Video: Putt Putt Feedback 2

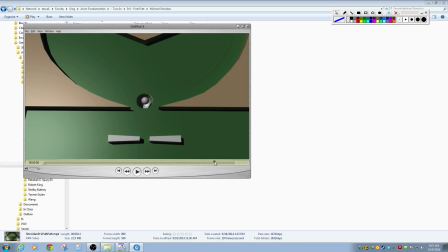(28:52)
So since we can see down and just go straight down. So since we can see down into the hole, I think you need it to feel like it starts to drop at the point that it rolls off this lip and then maybe hits the side and bounces around in there.
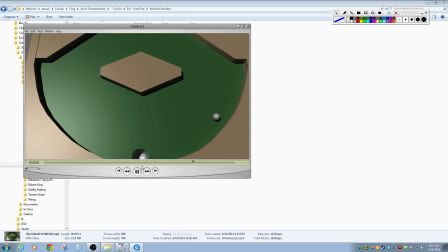(29:06)
So it's a really neat idea. I think you're dealing with a little bit of a different set of physics rules here.
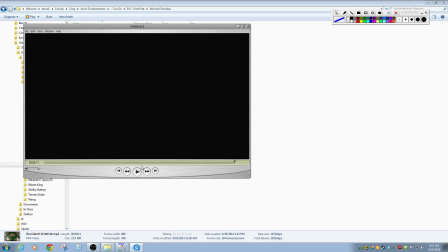(29:13)
And they're not physics rules, it's just yours is in a different situation to where it should always be kind of falling down toward the bottom of the screen, and so that would indicate that there's one more force that's acting on this all the time,
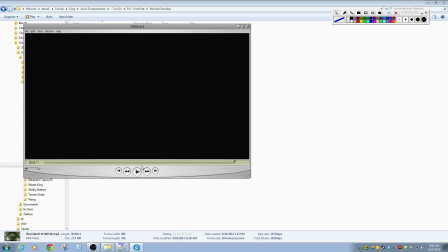(29:29)
and so you made it a little bit harder on yourself than was necessary, but it's not that's not a bad thing if you can pull it off. So I feel like it needs a little bit more work on that feel of like that constant force pulling down. It's going to have a little bit of an instance where it's going to have a little bit more change in the speed up and speed down,
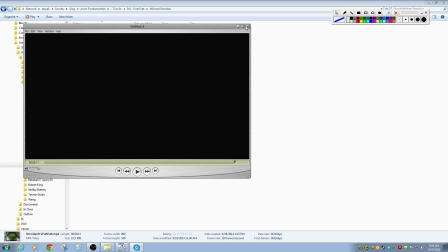(29:48)
where everybody else is just constantly slows down. yours is going to have opportunities to speed back up when it falls over short distances.
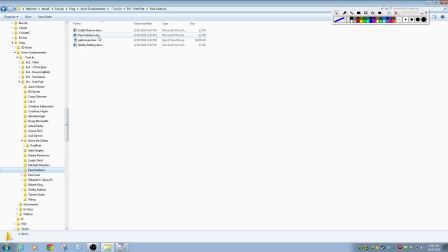(29:58)
So that's something to consider. It needs a little bit more polish to really feel like it's falling though, and uh, that's where your revisions and your cleanup should probably be addressed.
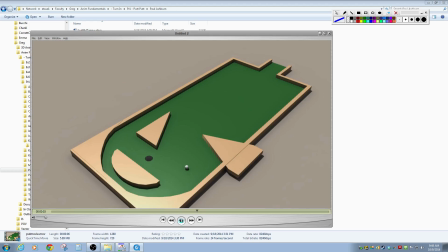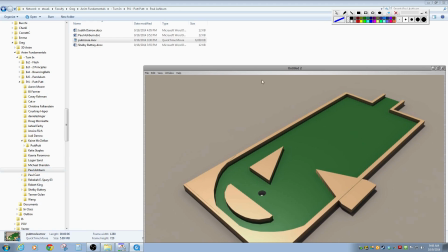(30:24)
Okay, who is this? This is Paul. Okay, let's watch it one more time.
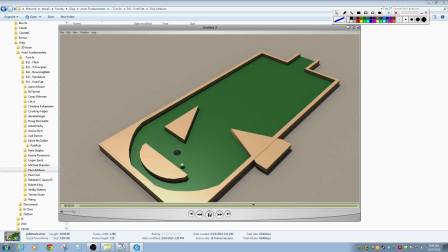So I think that this is probably one of the ones that gets it pretty close on how that roll would work.
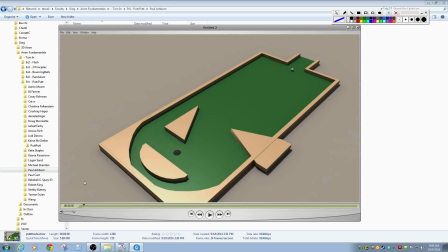(30:49)
It feels like it kind of slows down around the roll, like it would lose some energy, but it kind of slows down right through here, and then feels like maybe it speeds up a little bit right there, and then we lose the appropriate amount of energy there and there,
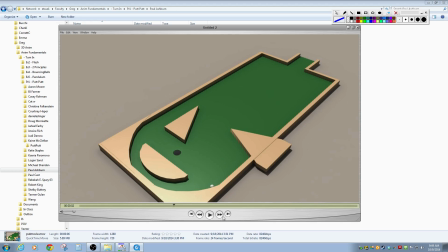(31:09)
and the fall into the hole feels pretty good too. I feel like it could lose just a little bit more after hitting this one, and then that way we get just sort of a slower trickle into it. So I played just a little bit more with that. Um,
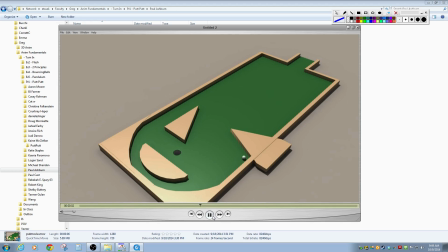and I think the fall into the cup feels good, but I think it could speed up as it drops just a little bit. Like gravity starts pulling on a little. I mean, it's pulling on at the same amount, but it starts accelerating as it falls.
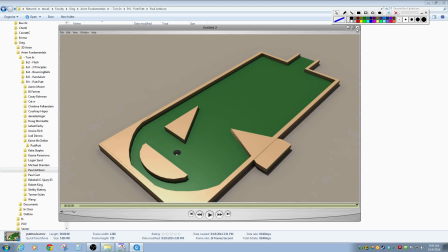(31:43)
Even if it's just like the first frame, it drops a very small amount. The second frame, it drops a little bit further. So overall, this one's looking pretty good. I think you could clean up your arc around here just a little bit. We're getting it blowing through the wall, and it
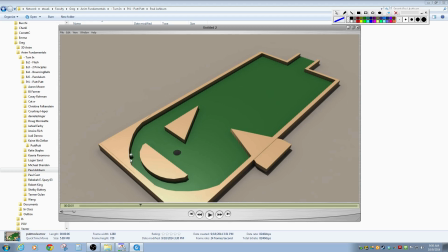(31:59)
I kind of wish it could just roll all the way from like point to point. Like this little flat area makes me think that it would bounce off a little bit. So I wish that was a little bit smoother. Maybe even just move that into the wall a little bit more, where it just kind of rolls right around. But otherwise, that one's looking pretty good.
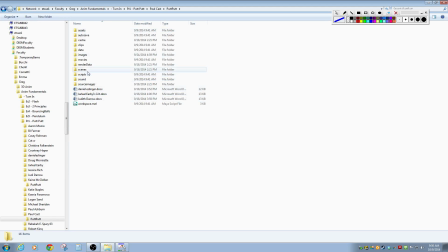(32:19)
Okay, Paul, where are we at? Oh, there it is.
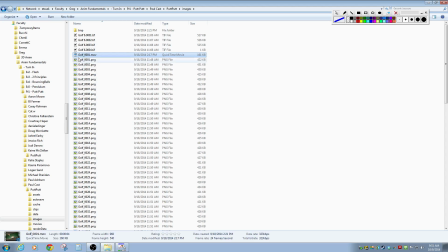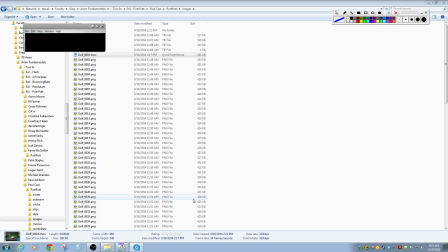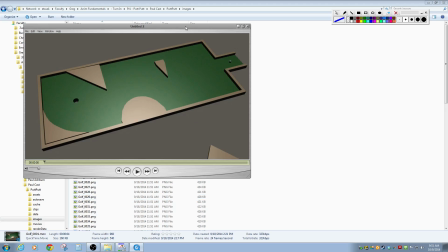(32:48)
Okay.